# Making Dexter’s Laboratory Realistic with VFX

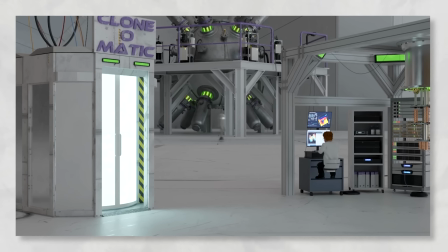[4:27]
And finding the right look really came in from just sort of combining a bunch of different things but making the colours consistent.
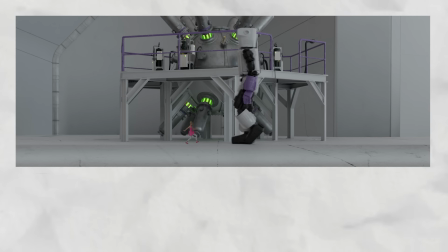[4:35]
I rendered everything out in different layers so that I could alter how often people walked past in the background and how many clones there were manually after the rendering was done.
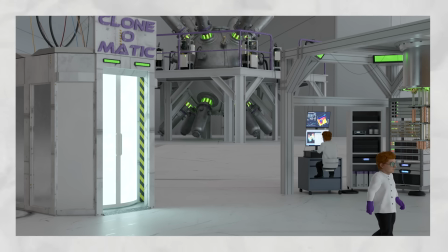[4:45]
After I timed everything out, I added in some extra effects like sparks, motion blur, and a little bit of camera shake.
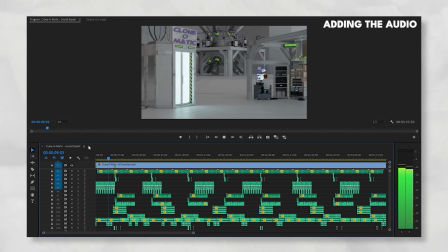[4:51]
It's made up of loads of layers of robot noises, background machines, a microwave ding, and lots of other different sounds to get that final result.
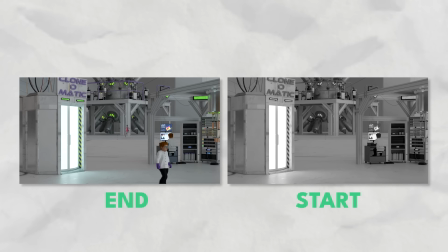[5:00]
These extra effects and the audio took a bit of refining so that the whole thing could loop over and over again, as I made all of these animations perfect-ish loops so they all end exactly where they started. But after all that was put together, it was good to go.
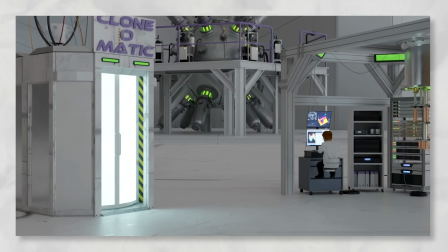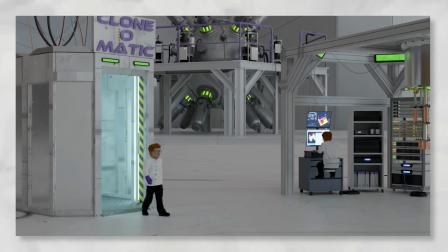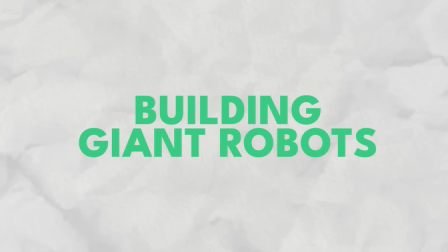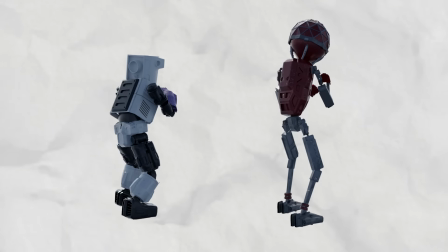[5:33]
Before I really knew how I was going to use the giant robots, I started making them because they're such a key part of Dexter's lab.
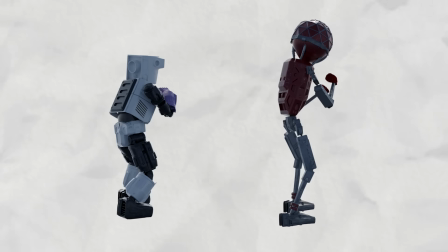[5:38]
The designs I ended up with are probably one of the best examples of how I took the inspiration from the cartoon but updated it and made it realistic.
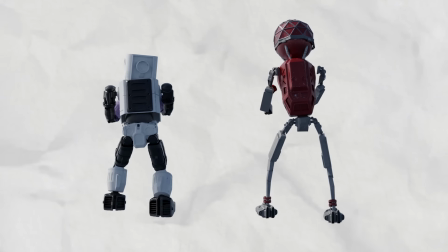[5:46]
For the Robo Dexter 2000, you have really no idea how many times I've typed Robo Dexter 2000 in the last few weeks.
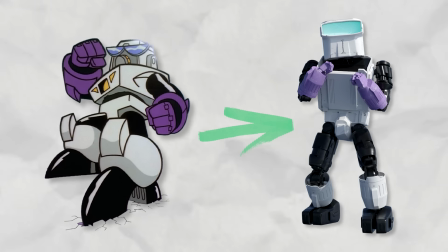[5:54]
I wanted to have the same elements, so a blocky design, the blue glasses, eyes, visor type thing, and to follow the same colours.
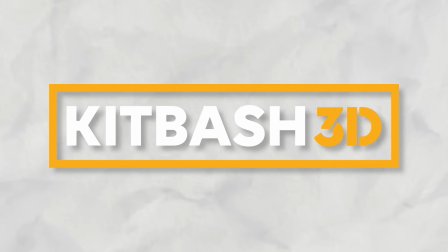[6:02]
I ended up using a bunch of parts mainly from the Kitbash 3D Spaceships kit to build the various sections of both robots.
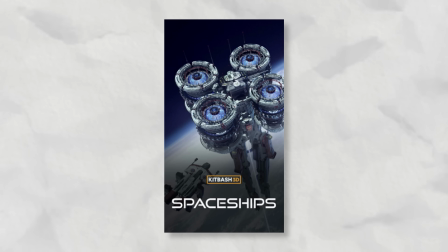[6:09]
Like everything from Kitbash 3D, the parts are pretty much plug in and go, ready to use assets.
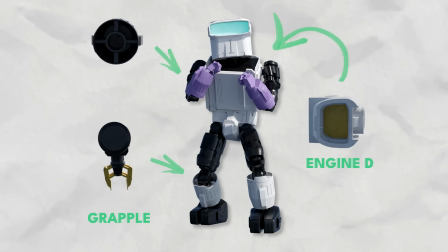[6:14]
And even though it was still quite a lot of resizing, reshaping,
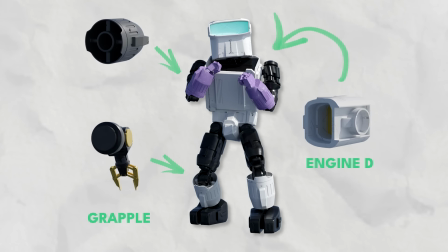[6:18]
flipping, mirroring and retexturing to get everything to work, and that does sound a lot, but it really wasn't too much work.
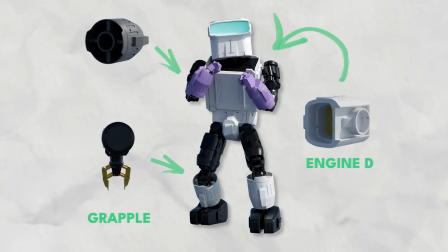[6:26]
And there were a few parts that just sort of made immediate sense, like the heads for both robots.
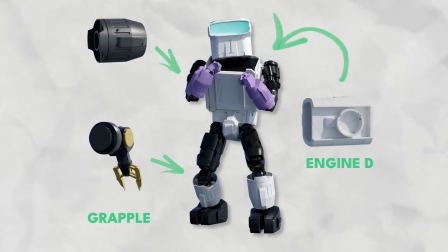[6:31]
And I think I ended up with a solid, realistic take on Dexter's robot. I mean the Robo Dexter 2000.
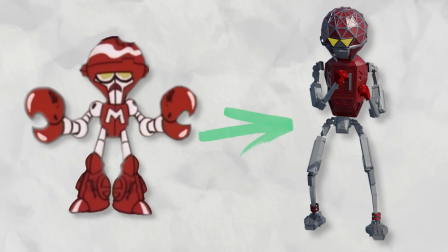[6:39]
For the Mandark bot, I wanted to stick to the original design as well and keep in mind that it should be slimmer,
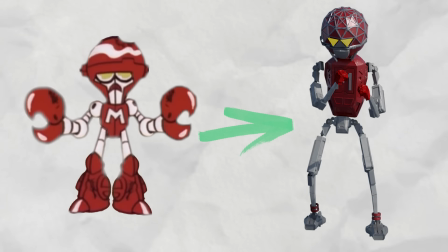[6:45]
taller and more rounded, and much less blocky than Dexter's to mirror the differences between the characters.
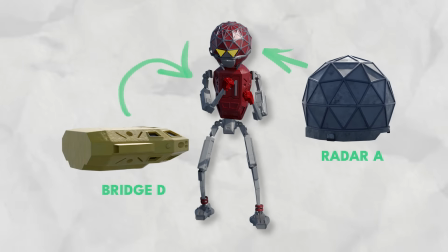[6:52]
For both designs, I spent a bunch of time trying to make them into something that looked like it could work practically.
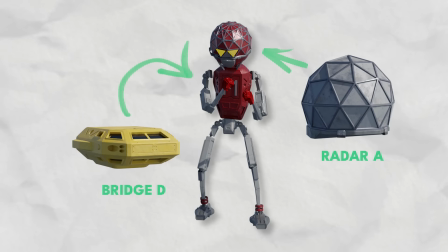[6:57]
There was lots of gears and mechanisms, sort of like something from the Transformers movies,
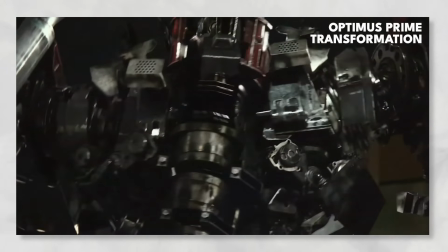[7:02]
but the look just ended up being a bit over-designed and complicated,
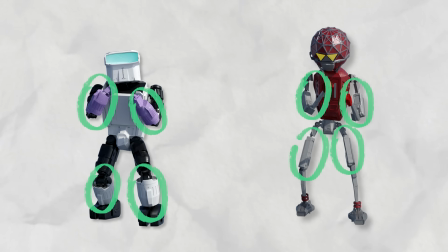[7:06]
so I scaled it back and just used the same parts over and over again throughout each of the robots' designs. And that same idea applied to the colours. Keeping just a few textures repeated throughout the design not only helped feel like the original cartoon,
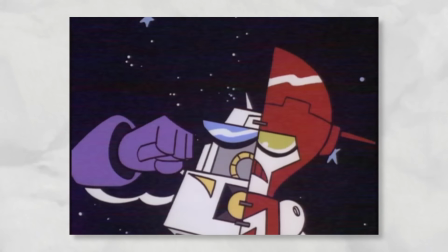[7:21]
but made them feel a bit more real than some earlier versions that had where there was loads of different materials.
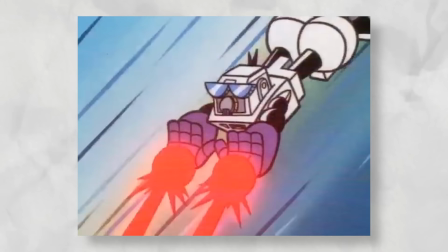[7:32]
I quite quickly decided that although in the cartoon Mandark and Dexter are usually inside their giant robots,
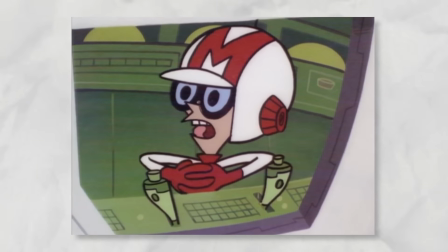[7:38]
to try and show both robots with the characters inside their heads during a
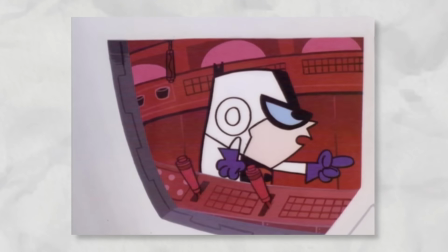[7:43]
fight in a relatively simple animation that had to loop would be a bit too challenging.
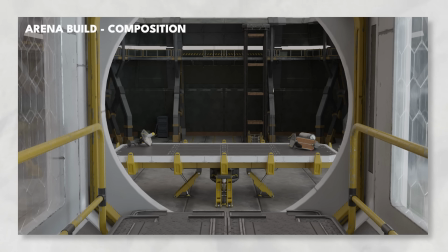[7:48]
I instead made it so that Dexter and Mandark were remotely controlling their robots from a sort of observation platform looking down on a giant robot arena.
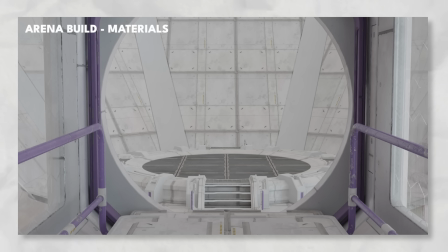[7:57]
Like the previous scene, the arena is built from a few different kits with the colours changed to match my sort of style guide for the lab.
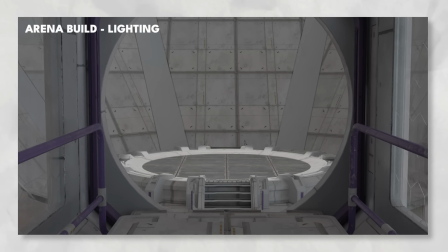[8:04]
Dexter and Mandark have an edited version of the same animation,
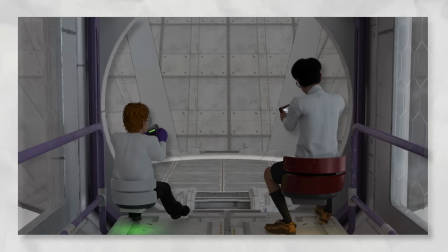[8:07]
which is the pre-made real illusion animation of someone playing a video game that I changed a bit here and there, flipped it so they weren't both sat in the exact same position, and altered it so that it ends back where it started, so they can just sort of move and shake around forever.
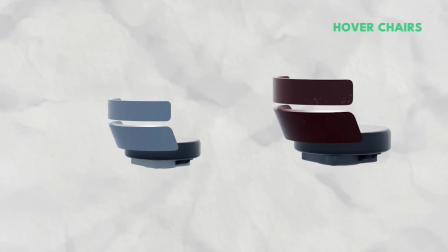[8:24]
They've both got these little hover chairs. They're actually the same chair, but their colours match their robots.
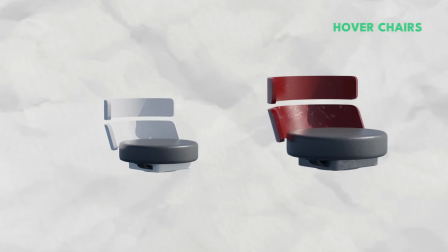[8:29]
And in that same sort of style, I put together these very over-the-top remote controls.